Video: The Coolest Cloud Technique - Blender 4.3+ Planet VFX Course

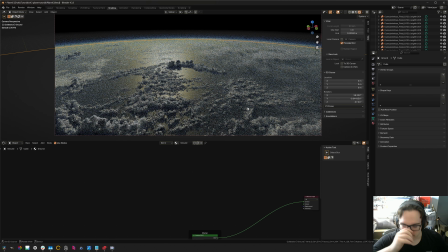It's pretty hard to catch twinning in clouds just because there's so many of them.
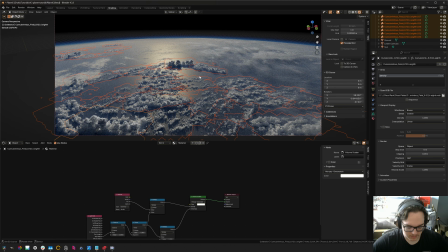So I'm going to just select all of these. I'm going to move them into their new collection. I'm just going VDB.
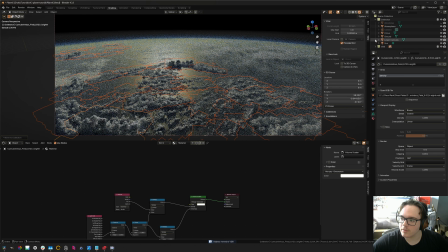Just because these can sometimes be a little bit of a viewport performance hog, so it's good to be able to turn them off when we want.
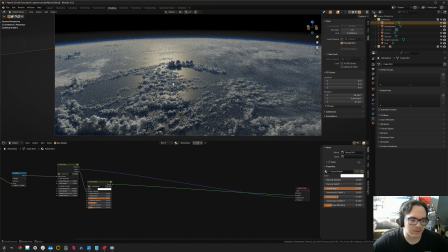I'm going to enable the Alto Stratus layer, which is kind of the final layer that I had last time. And I'm just going to let it cook for a second.
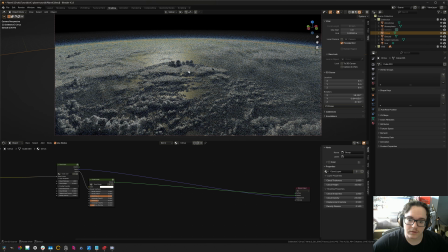And I think this will be good for, yeah, just adding some extra character and breakup, especially in the back. Again, I don't really want them intersecting with the clouds too much. When cloud layers intersect, like when you have a cumulonimbus cloud pushing up through a like
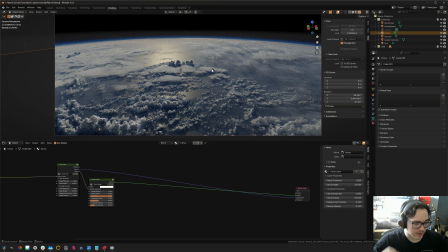stratocumulus or whatever stratus cloud, um, usually there's a little bit more of like a complex thing happening there, because it doesn't just like pass right through.
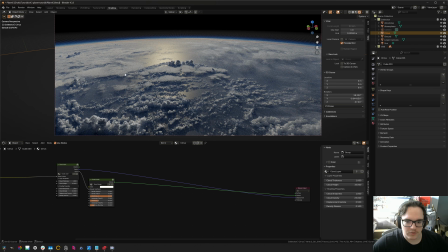It'll like push it up a little bit. It's not. I don't actually think I've seen too many references of it, but it looks a little bit weird if you aren't careful. Um, like over here, for instance, it's kind of hard to see because it's pretty small, but like that's not going to look great in the render.
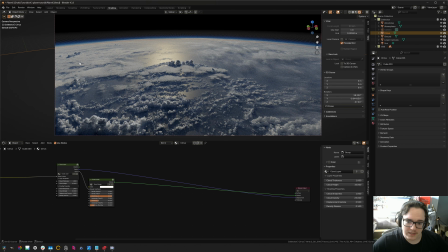There's just no kind of transition zone. It looks like a CG object clipping through something. So it's important to kind of mind the composition there.
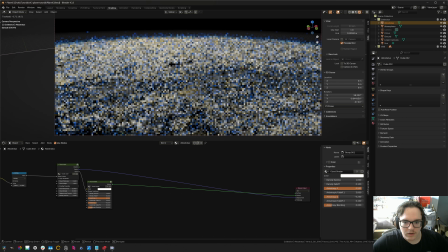But these are no doubt quite good for a lot of different things.
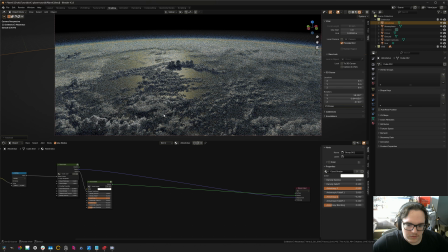And if it's like a tiny little cloud like this, and just there's like a cloud that's poking through it, like that's fine. Yeah, I want to keep these somewhat isolated compositionally, or else you can get a little bit of weirdness happening.
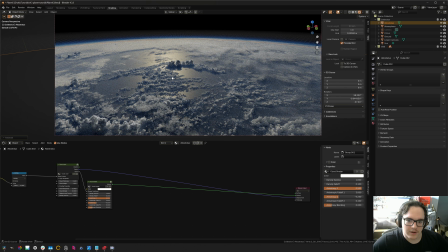And you really don't want to be like doctoring these clouds too much in your render. It's just boring. Um, yeah, it's still happening a little bit here, but it's like broken up a bit, so it looks a little bit less strange. Like these clouds will hang around some cumulus clouds.
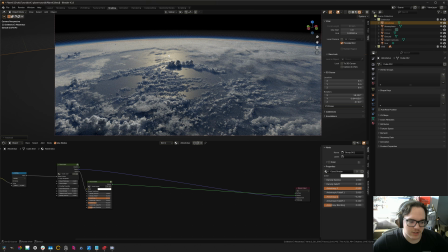It just, you can't have this penetrating like a very thick sheet of it, and have it look realistic. Like that, I think is probably fine, and same with that. So I'm gonna give this a render.
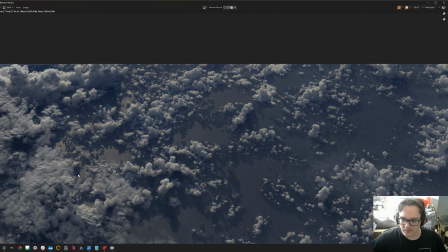Hello, editor Sam here.
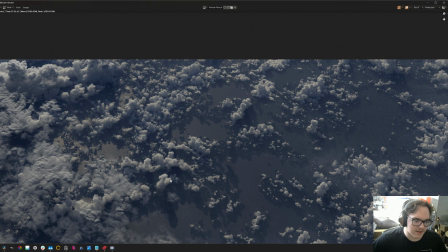When rendering the thumbnail for this video, which is essentially just a higher resolution version of the uh,
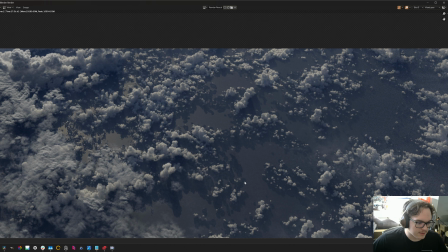scene that we created in the video, I noticed some weird blocky artifacts over here. I was like, oh no, what's this? It's a very simple fix though.
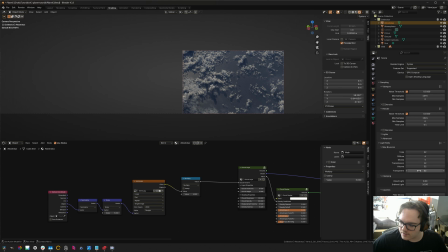You just need to turn up your transparent bounces over here to something higher. I have it set to 32. They were previously at 8. And you can see here these blocky artifacts are no longer with us.
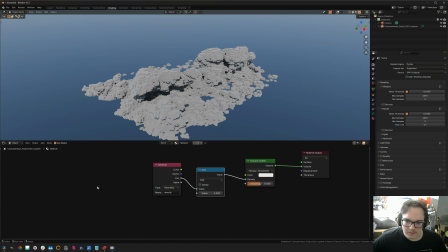Why does this happen though? So here's just a VDB. Uh, this is like the geometrical representation of your VDB. It's just a very closely fitting cage that's basically made up of boxes.
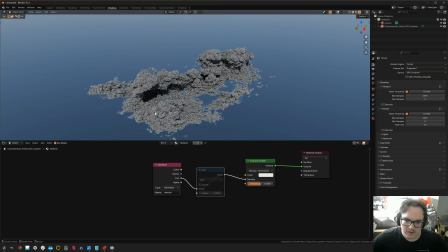The actual voxels themselves are, of course, higher resolution than this,
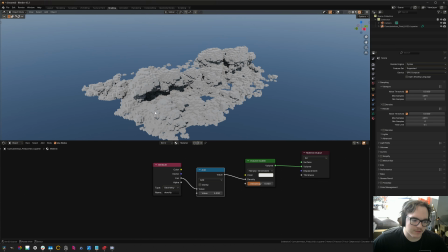but it's just made up of a bunch of boxes around those voxels. And then the rays have to intersect with each of these boxes. So if you have a ray coming from like down here that's traveling up this way,
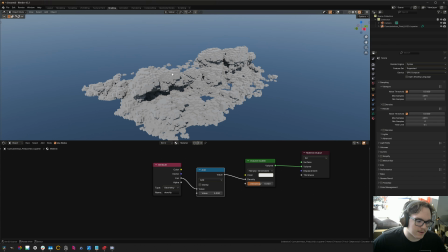it's got to do a bunch of intersections to get there, and that can quickly exhaust your ray bounces, or your light bounces. So if you don't have enough of those, that can be troublesome.